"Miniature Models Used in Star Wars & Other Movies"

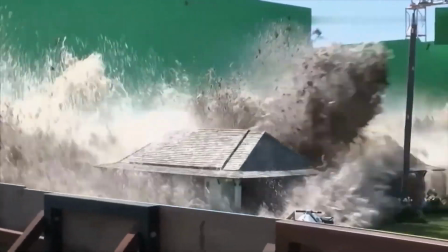[0:00]
Miniature models have been utilized in the film industry for decades,
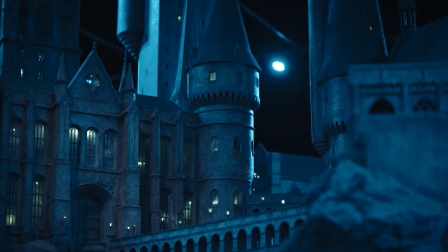[0:04]
giving filmmakers a cost-effective and visually stunning way to create sets and props.
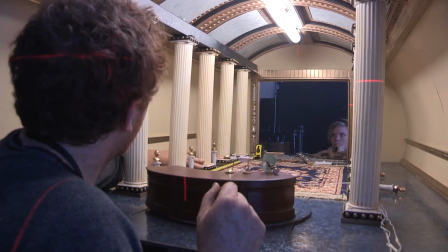[0:09]
From intricate cityscapes to massive spaceships, miniature models have been used to bring many fantastical worlds to life.
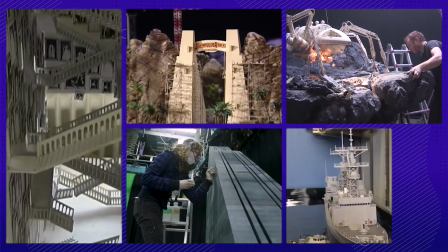[0:17]
So let's take a look at some of the best and most convincing miniature models used in film.
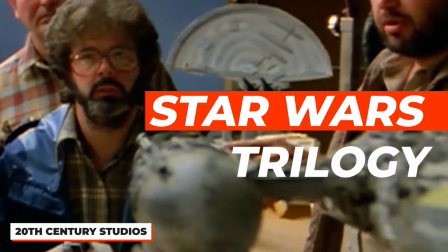[0:23]
George Lucas and his team of model makers created some of the most
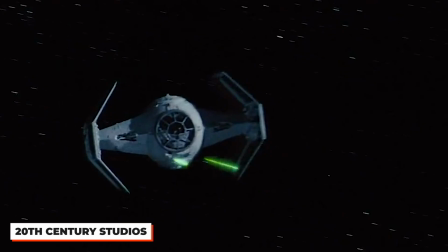[0:28]
iconic miniature models in cinema history for the original Star Wars trilogy.
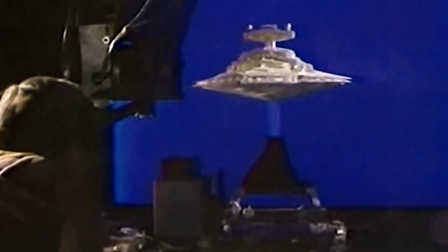[0:33]
From the massive Imperial Star Destroyer to the intricate model of the Millennium Falcon,
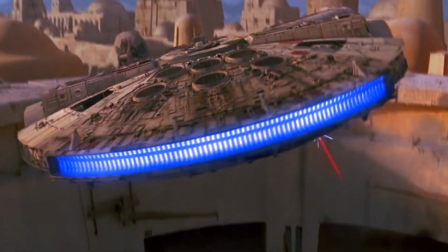[0:39]
these models helped to create a galaxy far, far away that felt real and tangible.
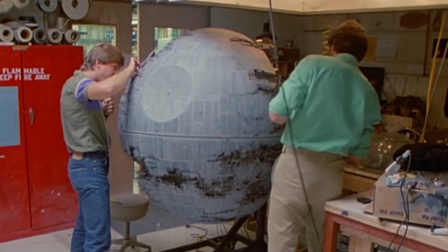[0:45]
The team also created a miniature model of the Death Star, which was used to film some of the most iconic scenes from the franchise.
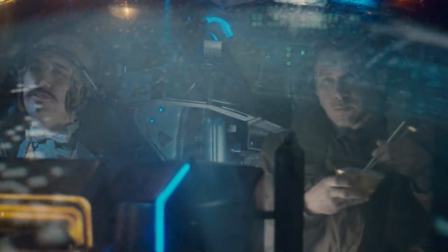[0:54]
Ridley Scott's dystopian masterpiece Blade Runner featured some of the most visually stunning miniature models ever.
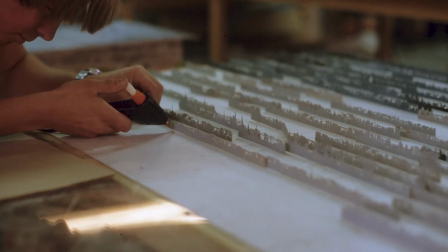[1:01]
The cityscape of Los Angeles in 2019 was created using a combination of miniatures, matte paintings, and live-action footage.
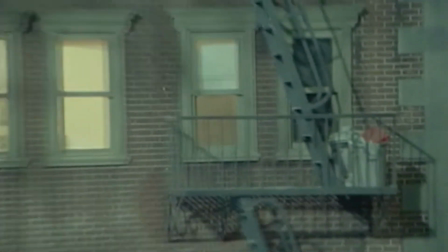[1:09]
The level of detail in the models shows each building and structure having a totally unique design.
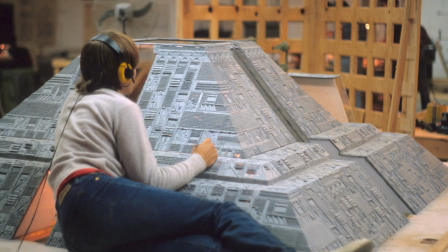[1:16]
And I can only imagine how many hours it took to master that level of detail.
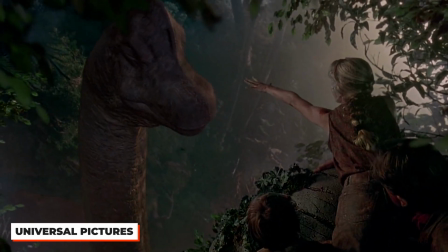[1:22]
Stephen Spielberg's classic dinosaur film used a combination of practical effects and CGI to bring the dinosaurs to life,
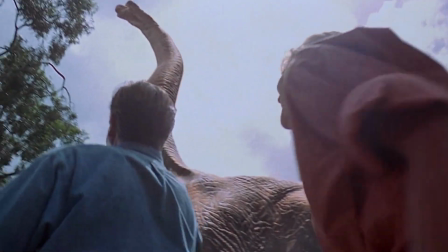[1:31]
but the miniature models used for some of the wide shots were probably the most impressive.
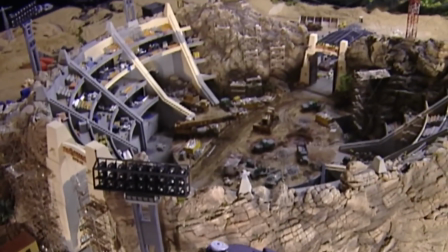[1:36]
The team created a model of the park's visitor center, topped off with a working waterfall and animatronic dinosaurs.
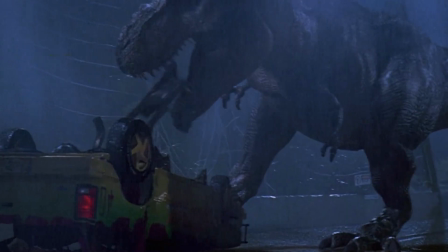[1:43]
The model was used for many of the wide shots that helped to establish the scale of the park.
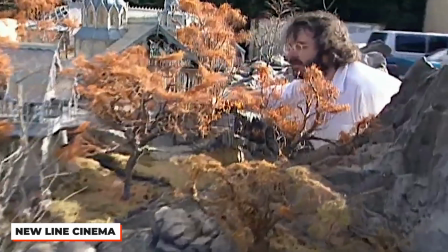[1:49]
So of course I have to bring up The Lord of the Rings. The team at Weta Workshop created miniature models of the various cities and landscapes,
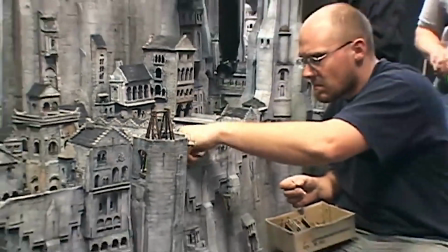[1:57]
including Minas Tirith, which was over 7 feet tall, Helm's Deep, and Isengard.
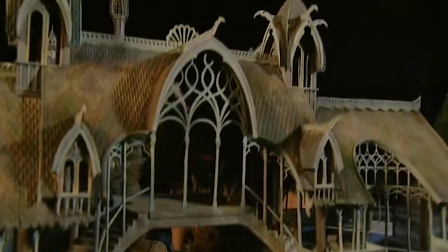[2:03]
They actually created thousands of miniature models, ranging in size from a few inches to several feet tall.
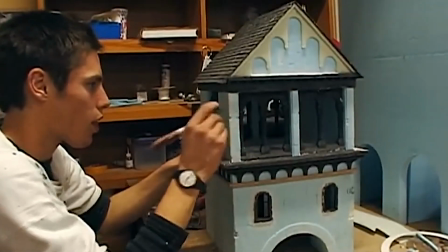[2:10]
The level of detail in these models is just astounding, with each building and structure clearly built to have a rich history and backstory.
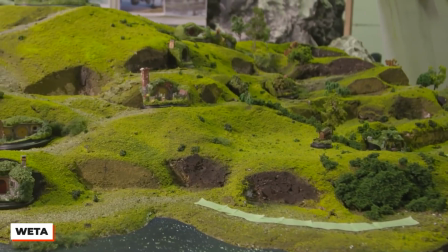[2:18]
Some other notably impressive models used in the films were the sets of Hobbiton, the elven city of Rivendell, and the mines of Moria.
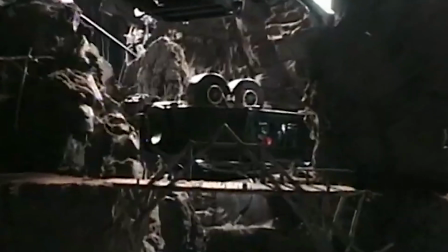[2:26]
The models were filmed using motion control cameras and forced perspective,
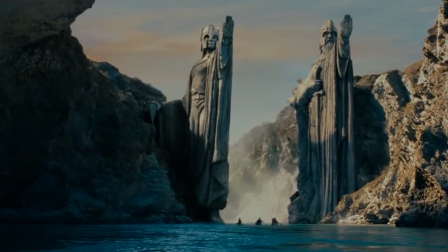[2:30]
which allowed the filmmakers to create the illusion of much larger and much more complex landscapes.
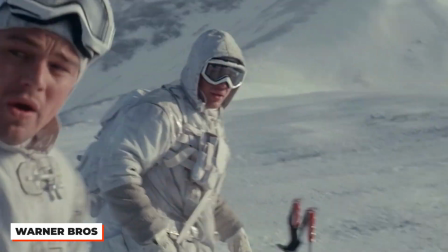[2:37]
Christopher Nolan's mind-bending thriller used a ton of realistic miniature models,
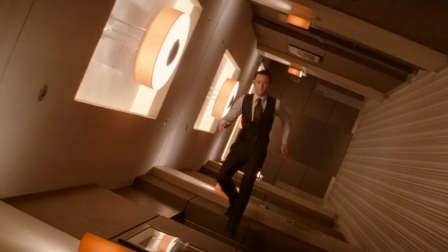[2:43]
including a rotating hotel corridor that was used to create the film's iconic zero-gravity fight scene.
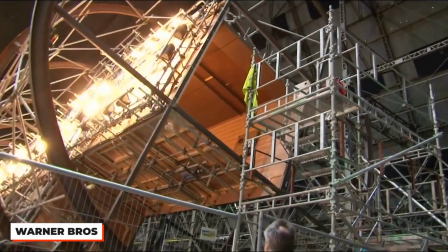[2:50]
The model was built to scale and rotated on a giant gimbal to create the illusion of weightlessness.
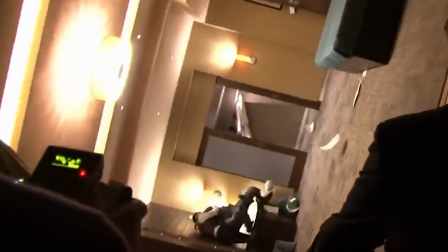[2:56]
The attention to detail probably took months, with each room and hallway appearing to be fully furnished and decorated.
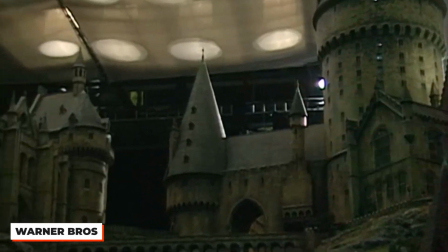[3:03]
The miniature model of Hogwarts is one of the most iconic examples I could talk about.
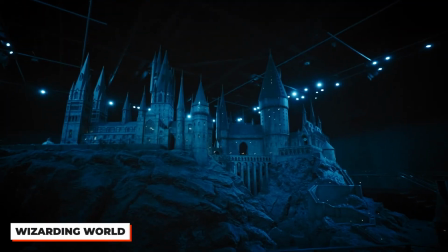[3:08]
It was used extensively throughout the 8-film series. Every inch of the model represents 24 inches of the actual Hogwarts castle,
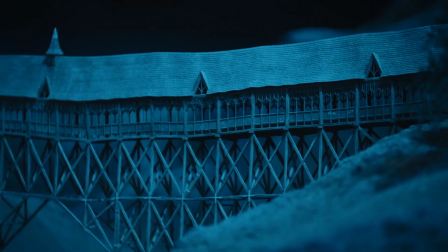[3:17]
with each turret, window, and roof tile appearing fully realized.
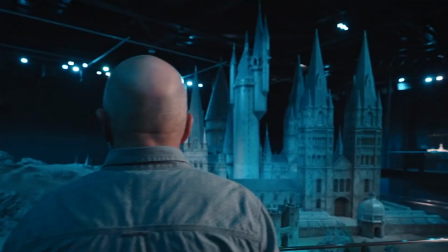[3:21]
The team spent over 6 months building the model, which measures 50 feet in diameter and 12 feet in height.
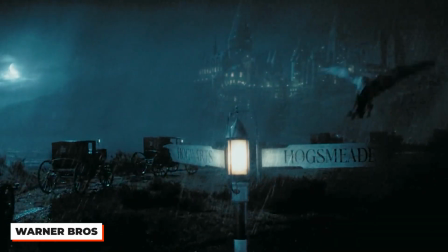[3:28]
The model was used for a ton of key scenes throughout the film series, like the sweeping shots of Hogwarts in the opening and closing credits, and the exterior shots of the castle.
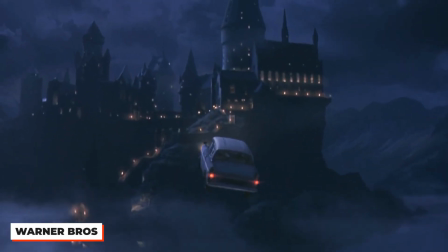[3:37]
Most notably, where Harry and Ron fly Ron's family's car through the Whomping Willow and end up inevitably crashing it.
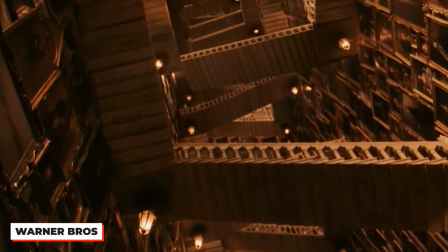[3:44]
The miniature model was also used for several interior shots as well, including the scenes in the Great Hall and the defense against the Dark Arts classroom.
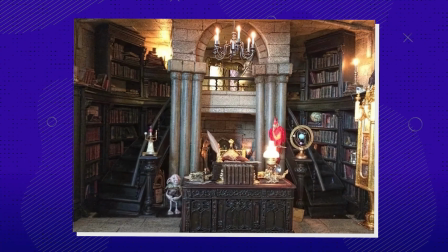[3:51]
The team at 3D Creations created miniature props and furniture to fill up the model,
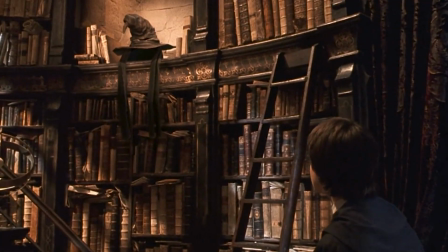[3:56]
which obviously helped create the illusion of a full, fleshed-out Hogwarts castle.
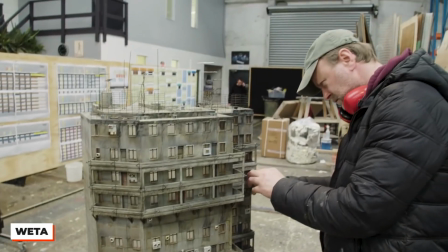[4:01]
So the sequel to Ridley Scott's Blade Runner continued the tradition of using impressive miniature models to create a visually stunning world.